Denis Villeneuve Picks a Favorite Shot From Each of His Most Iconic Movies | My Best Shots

That beautiful sci-fi shit.
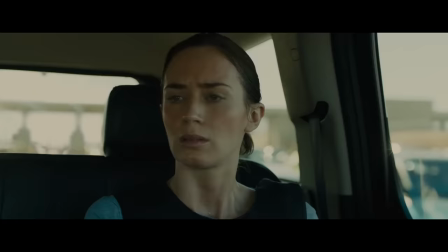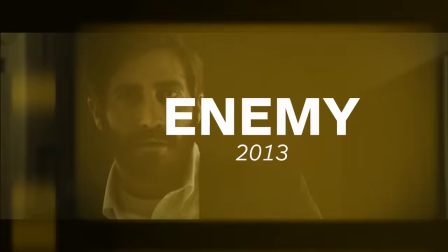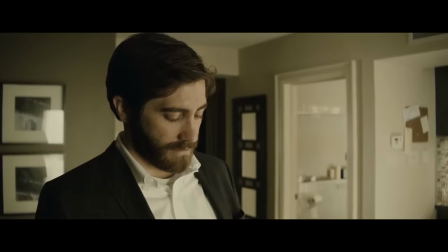[0:16]
Enemy, I will say that it's definitely the spider at the end.
Helen?
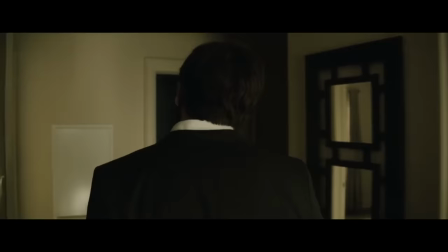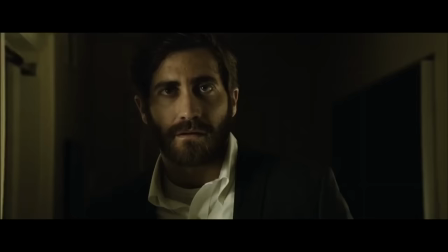[0:27] Helen?
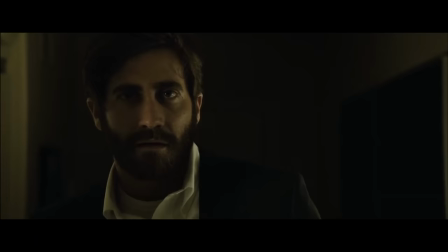[0:31]
I was trying to convey a sensation, massive inner terror. It's Jake Gyllenhaal's character finally facing his inner self and there's something about the way that shot was designed and done that I'm still deeply in love to the ideas that we didn't
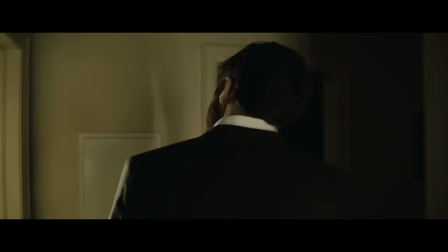[0:52]
have a lot of budget and it was not a we were getting at the budget and the technology was not advanced enough to create that spider so the way it was made is that the guy created a mock-up a tiny mock-up of the room
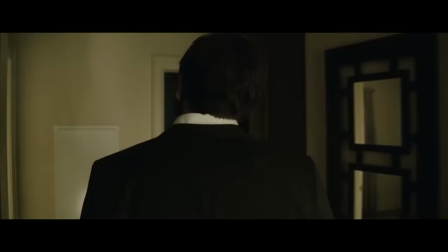[1:07]
in in green screen tiny replica and put a real tarantula with the high-res cameras and then the tarantula was blown up and put in the real room
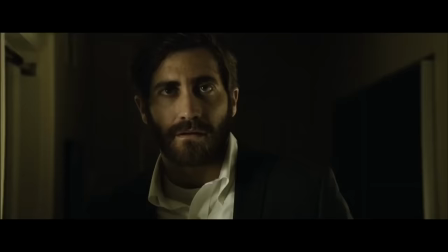[1:18]
and that for me is one of the best special effects I've seen in my life because you feel it's real that and that's why I think that so many times
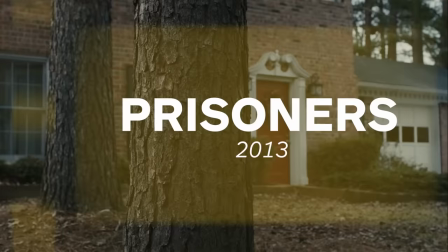[1:27]
insulted because people were very angry at me because they were too afraid but it's a powerful shot yeah there's a shot that I did and it was like a very strong instinct to do that shot a shot that was designed on set that still today is a shot that I feel is absolutely the right shot to do,
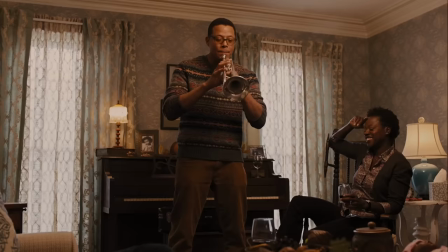[1:49]
to express what I wanted to say, but it is a very simple shot. There's a moment where we're stepping away from the characters at the beginning of the film.
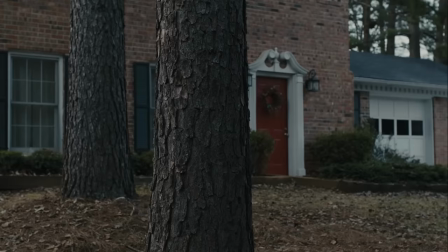[1:57]
It's like a shot that expresses a pressure of time and that wants to bring the idea that something ominous is about to happen.
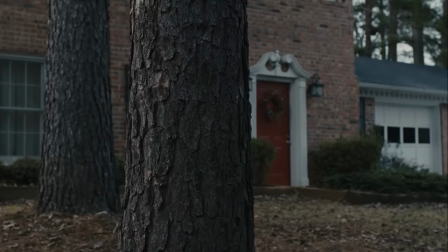[2:06]
It's like a dolly that moves toward the bark of a tree.
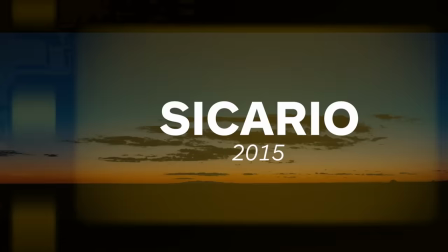[2:15]
And it's like that pressure on the bark, that pushing on trees, it's one of my favorite shots of prisoners.
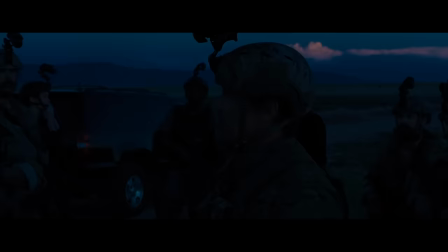[2:24]
I remember when we were doing it with Roger Deakins, Roger and I had thought that it would be nice to see Josh Brolin and Benicio Del Toro's squad as the Delta Force are going into the night and out to convey the idea that they were going in the underworld and they will leave
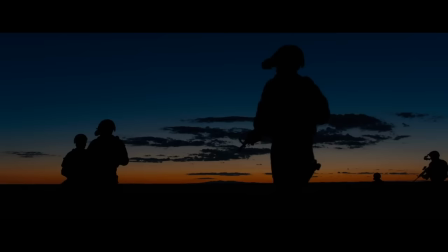[2:41]
reality and go in a zone of danger and they will be beyond law and they will do something that is illegal.
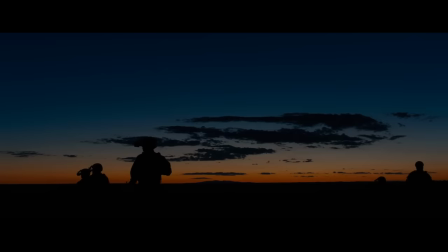[2:50]
And the idea that was to embrace the sky and have the character diving in pure darkness. It's a Dori shot that moves slowly and we pan at the same time and as the platoon is going into the shadow,
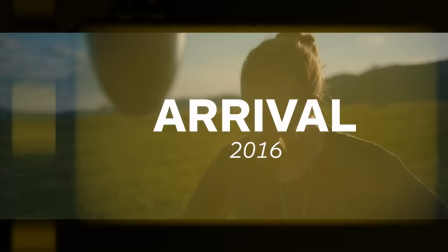[3:07]
there are like silhouettes going into the dark and so on. That I thought was pretty cinematic.
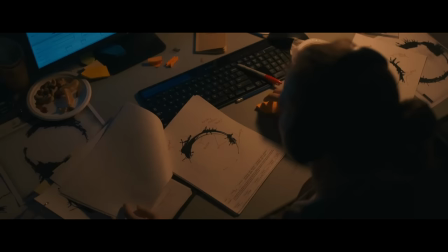[3:14]
In Arrival, I think one of my favorite shots is when Amy Adams needs some kind of relief after having a strange experience in the tent as she's studying the language.
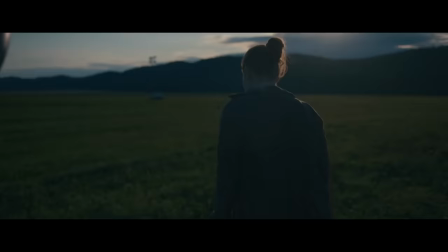[3:26]
She starts to have some kind of weird effect coming out of learning that language.
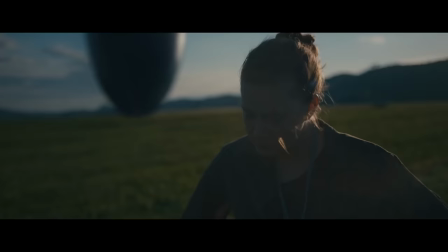[3:31]
And she goes outside and it's a shot, a very naturalistic shot, where we close up on her as she's trying to catch up her breath and calm down. and you just see the silhouette of the the ship out of focus behind and
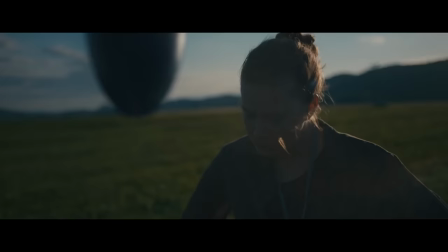[3:50]
that's a beautiful sci-fi shit it's a there was something about the old movies encapsulated in that moment where you have that woman being absorbed with
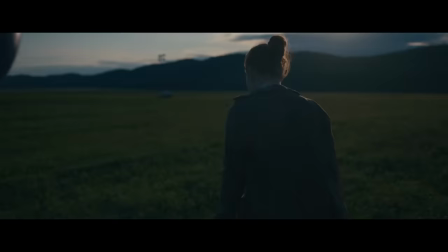[4:00]
emotions that she cannot process as you have in the same time the
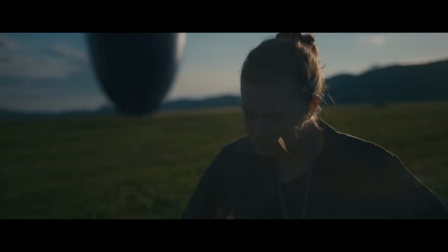[4:05]
surrealism of a ship behind which feels like a bit like those nightmares where you
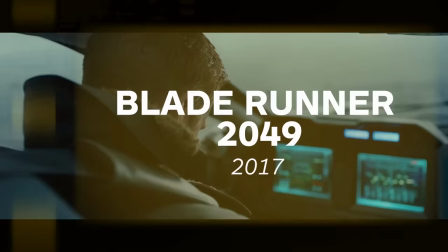[4:10]
feel a presence, that tension I was looking for.
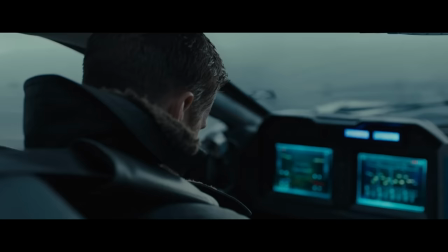[4:16]
There's a shot right at the beginning of the movie where we are just above Ryan Gosling's shoulder where he's sleeping in the spinner. The intimacy of the shot, the idea that came from the book Do Android Dreams About Electric Sheep? To see that cop that is a replicant sleeping at
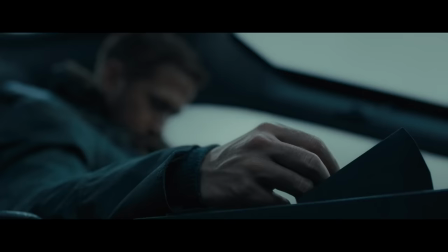[4:39]
the beginning as he is on the journey as he's heading toward violence. That shot and right the shot after of his hand being still and of a sleeping being that I thought was absolutely moving for me to shoot. For a film like Blade Runner, a lot of people pick out the big landscapes, the colorful shots and the silhouettes. But why do you feel like you connect with those smaller, intimate shots?
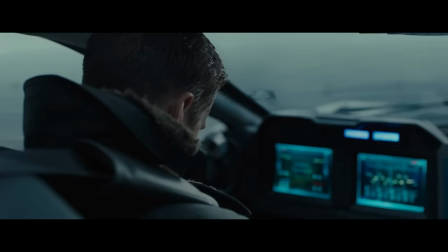[5:02]
Because there's so much humanity in these shots and intimacy that
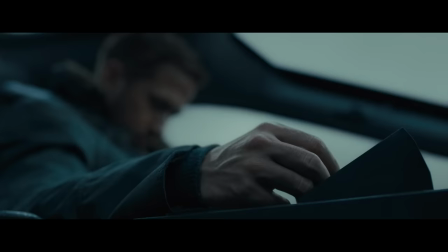[5:07]
I was looking for that I feel that right at the beginning have a window. There's nothing more vulnerable than to being asleep and to be close to the sleeping character like that. I felt that I immediately connect with him in the most simple way. There's a shot that I'm really fond of. We see his first footsteps in the desert.
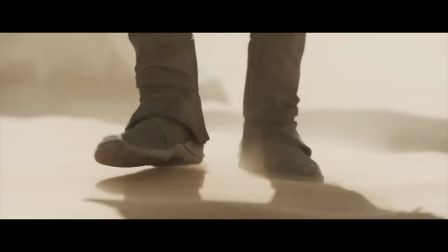[5:38]
Time becomes still. I tried to create it as it was like the first footstep of the man on the moon or something.
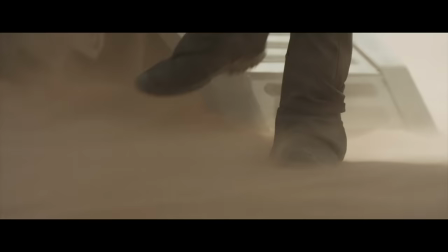[5:44]
It's the idea that a character will suddenly immerse himself in a new dimension and stepping
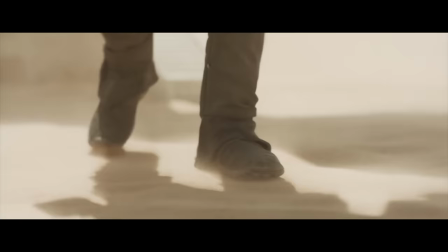[5:52]
into the unknown and to feel the compression of time in that moment where you just follow one footstep after the other.
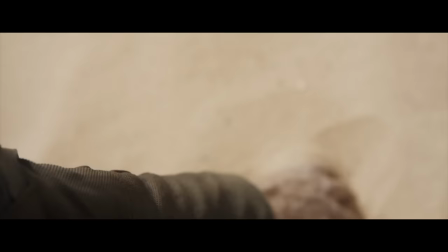[5:59]
The camera is just above the sand and then you see him kneeling in the sand and grabbing a scoop of sand in his hand.
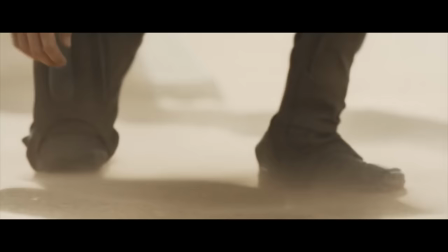[6:09]
There's something so honest about foot and hands and the way it's like it's that it's absolutely pure i love shots of hands for that it's like there's something is there you cannot lie it's like a direct relationship with reality the action and reality conveyed by the hands i love
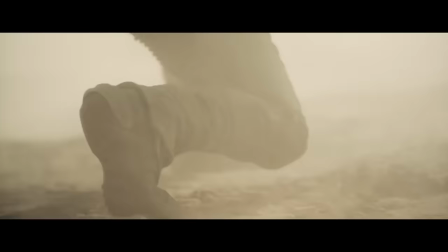[6:31]
there's a shot where paul finally rise on the worm it's a shot that we see his foot and finally he stands up,
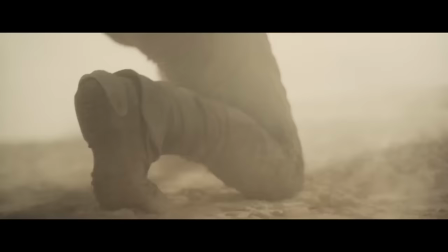[6:39]
he finds his balance on the worm for the very first time. It's a bit like where he becomes a Fremen, where he becomes an adult.
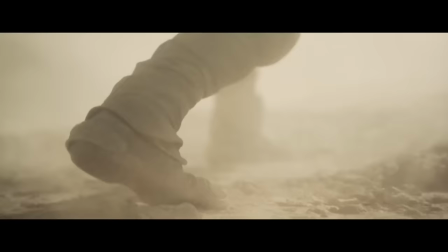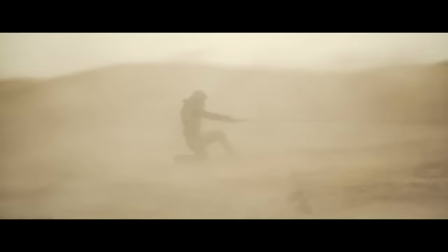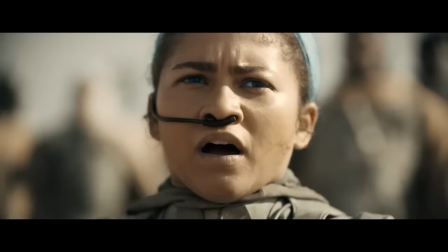It's barely described in the book and I had to imagine the technique,
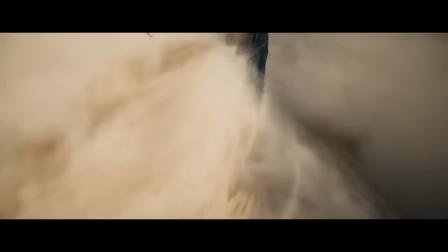[7:08]
how he will be physically able to jump on a worm, making that look real, dangerous, edgy, possible.
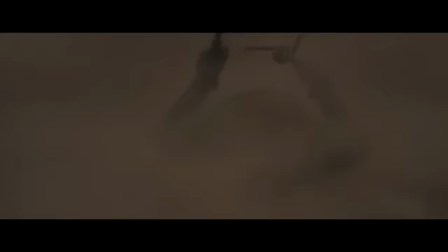[7:16]
To do that, it required a tremendous amount of time and research and development and it was by far the most complex sequence I've ever done in my life.
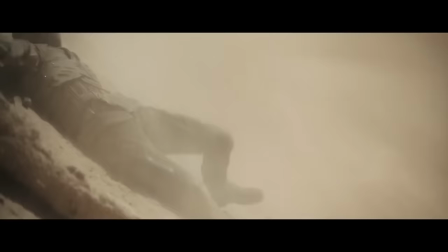[7:25]
I will be reluctant to dive too much into the technicality of it because I love to keep the magic.
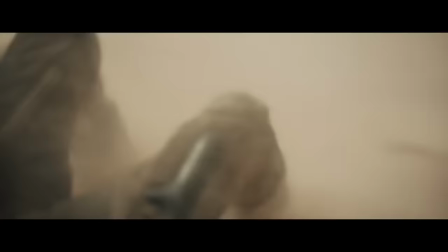[7:31]
So I will say to you, I try to cast not too much of a big sandworm in order to make sure that it will not be too dangerous for Timothy.
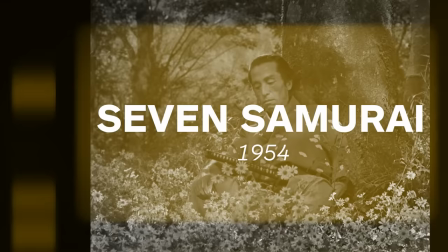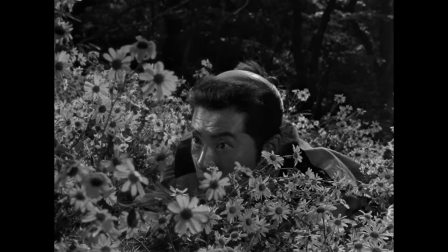[7:46]
Seven Samurai Kurozawa. A samurai is waiting sitting at the bottom of a tree. He knows that thieves are coming his way and he's looking at flowers.